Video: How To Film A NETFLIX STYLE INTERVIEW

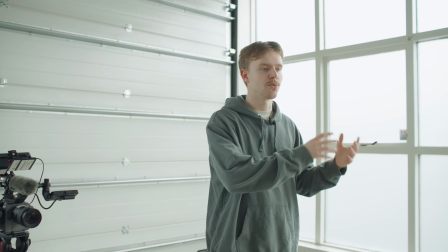(4:09)
I want to emphasize on the point that when you're filming, you want to be filming into the shadow side of the person's face. Because if I would be having the camera right here and shooting at the person who's sitting right here,
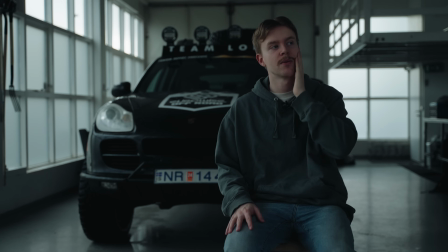(4:22)
as you can see, this side is a bit more shadowy than this side.
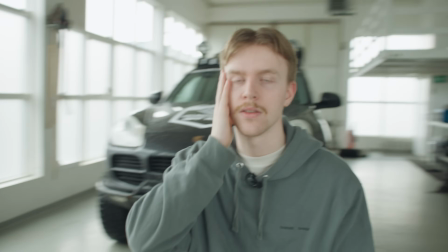(4:26)
So if you move the camera to this angle, there's more light on this side and it's more evenly lit. And I don't want that. So that's the reason why I have the camera on the left side and the lights on the right side.
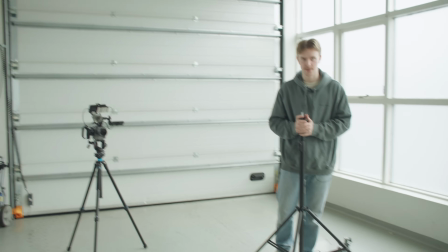(4:40)
So we got the Amaran 200X. I'm going to be positioning my light at a 45-degree angle from the person who's sitting in the interview.
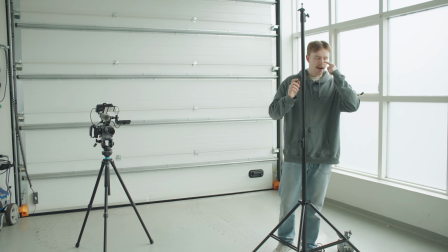(4:49)
I'm going to put it a bit up because that creates a little triangle on the opposite side of the face that's being lit. Recommend these ones because you're going to be wanting to power your lights or your camera, and having one of these or two of these your kit is really nice.
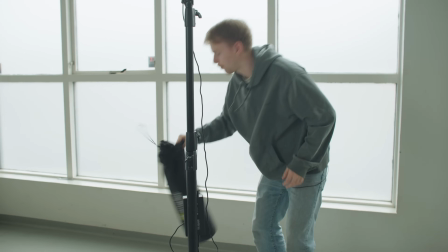(5:08)
Light is on, that's great. I'm going to be putting a softbox on it. I picked this softbox up online.
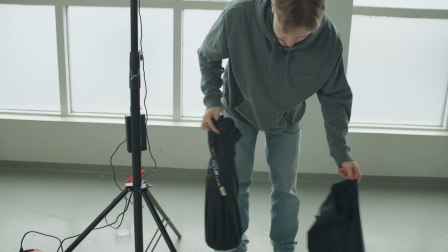(5:15)
It's from Angler, really cheap, like $30 or something like that.
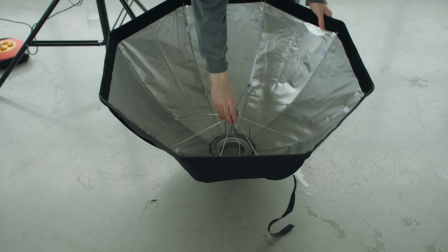(5:20)
It's quite nice. Goes up really fast. Just pull that.
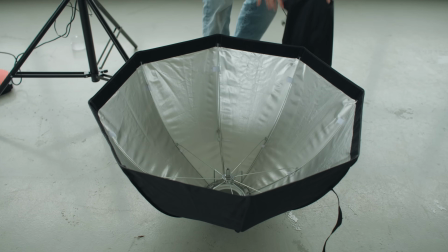(5:26)
And then you put the diffusion on and the grid.
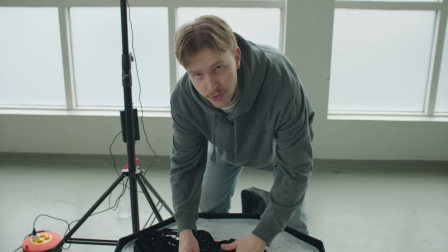(5:34)
I do like to put the grid on. It's to make it more directional, so the light doesn't spill everywhere.
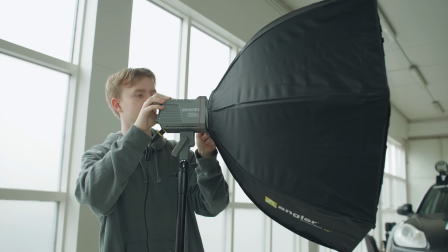(5:41)
I'm gonna make it a bit taller, facing more down.
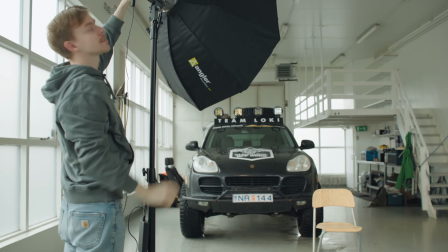(5:47)
And then turn it on. I'm gonna match the white balance on my camera, which is 5600.
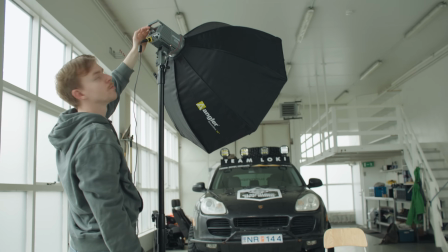(5:53)
Maybe I will change it later. Now I just want to move it as close to the subject that I can.
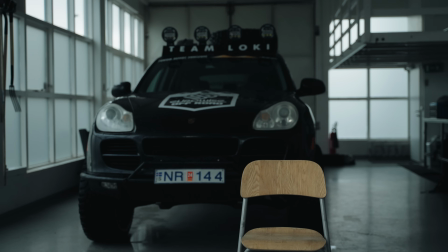(5:59)
So I'm gonna be taking a look at my monitor right here. Okay, it's not in the frame right now.
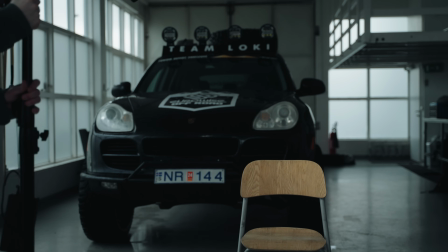(6:06)
So move it a bit forward. Now we're in.
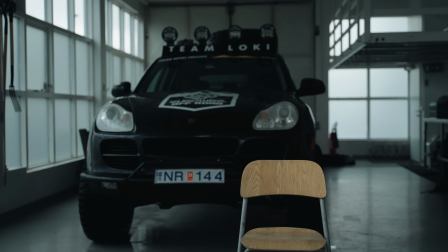(6:12)
I think this is fine. So this is the frame that we got right now.
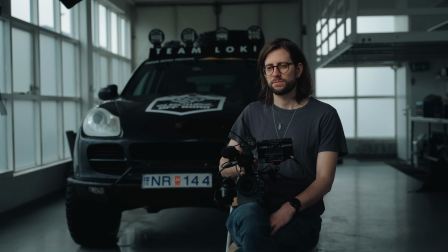(6:17)
The chair is more lit than the background, which is nice because, as I said earlier, we don't want everything evenly lit. We want some kind of contrast in the foreground and the background. So I'm pretty happy with that.
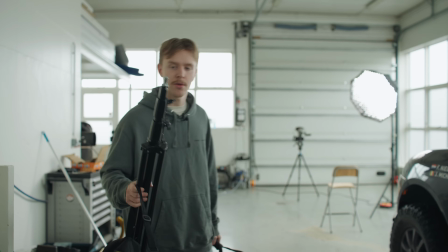(6:28)
Now I'm pretty happy with what we got so far, but I'm gonna add one more light, and that's a back and a hair light.
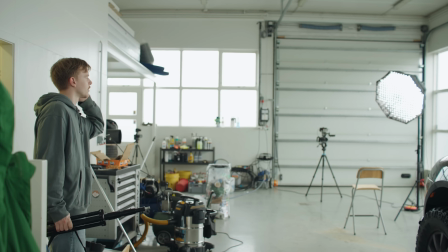(6:34)
I'm going to be putting up right over here somewhere because I want to be on the opposite side of the main key light.
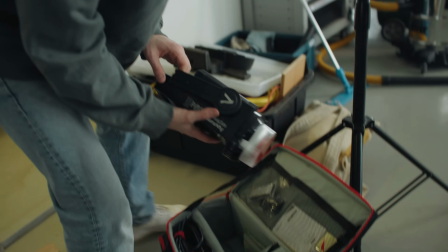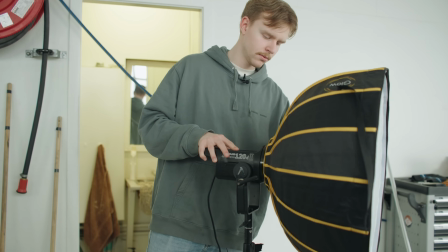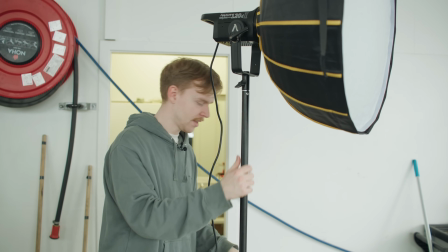(6:52)
I'm going to be checking out my frame and see how close I can get this light, but I think I can move it a bit more in front,
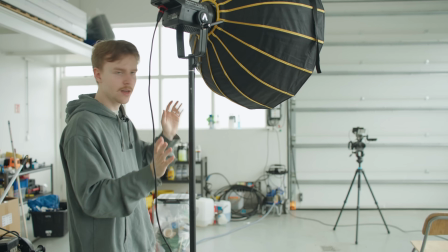(7:00)
somewhere around this angle probably. I got this just slightly out of frame.
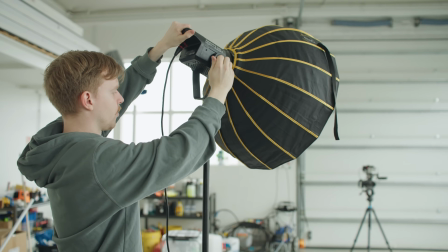(7:05)
We're pointing this towards back here.
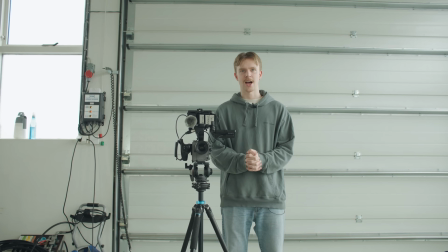(7:11)
I'm pretty happy with the frame and everything right now, but I noticed I want the chair and the person to be sitting a bit more to the right.
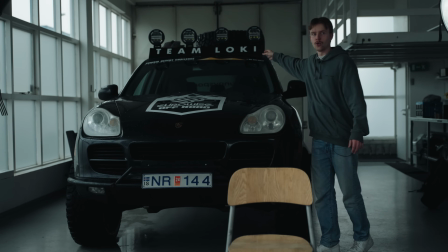(7:20)
I noticed we couldn't see like the whole Loki's name, and we were blocking like half of the car,
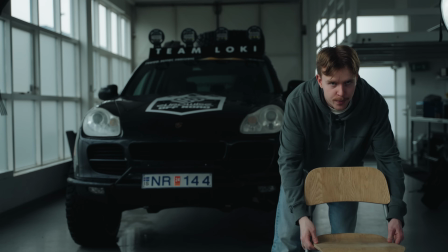(7:26)
so I want to move the chair just a bit to the left, and also the camera.
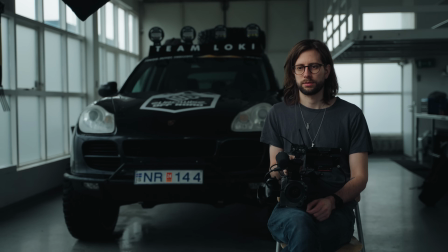(7:33)
Yeah, I'm really happy with it. So we made one more final adjustment.
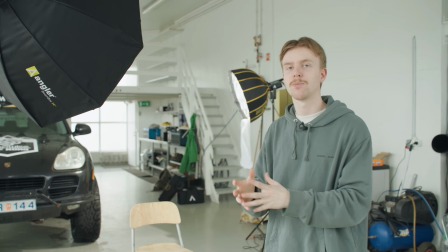(7:37)
We changed the backlight to a light of the car because it was so black we didn't really see what was going on in the background. So I pointed the light towards the car,
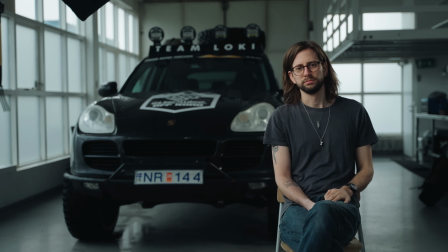(7:46)
not to his back and hair, and I think that looks a bit better. Last thing, and it is crucial, it's audio.
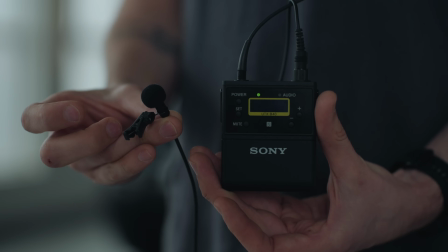(7:53)
I'm going to be using these wireless microphones for the interview.
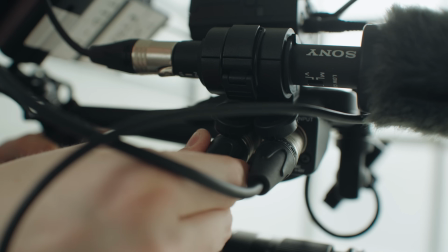(7:58)
It's the UWP Sony mic system, and I just plug them into my XLR on the camera and record it straight into the footage. The camera that Frank is holding right now is going to be a B camera. Frank, if you come around this place right here,
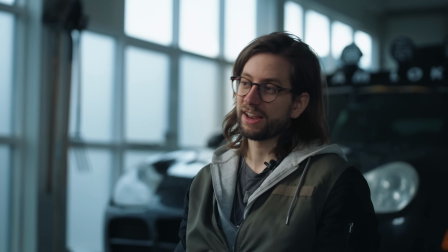(8:12)
it's probably going to be somewhere around this angle right here as a B camera.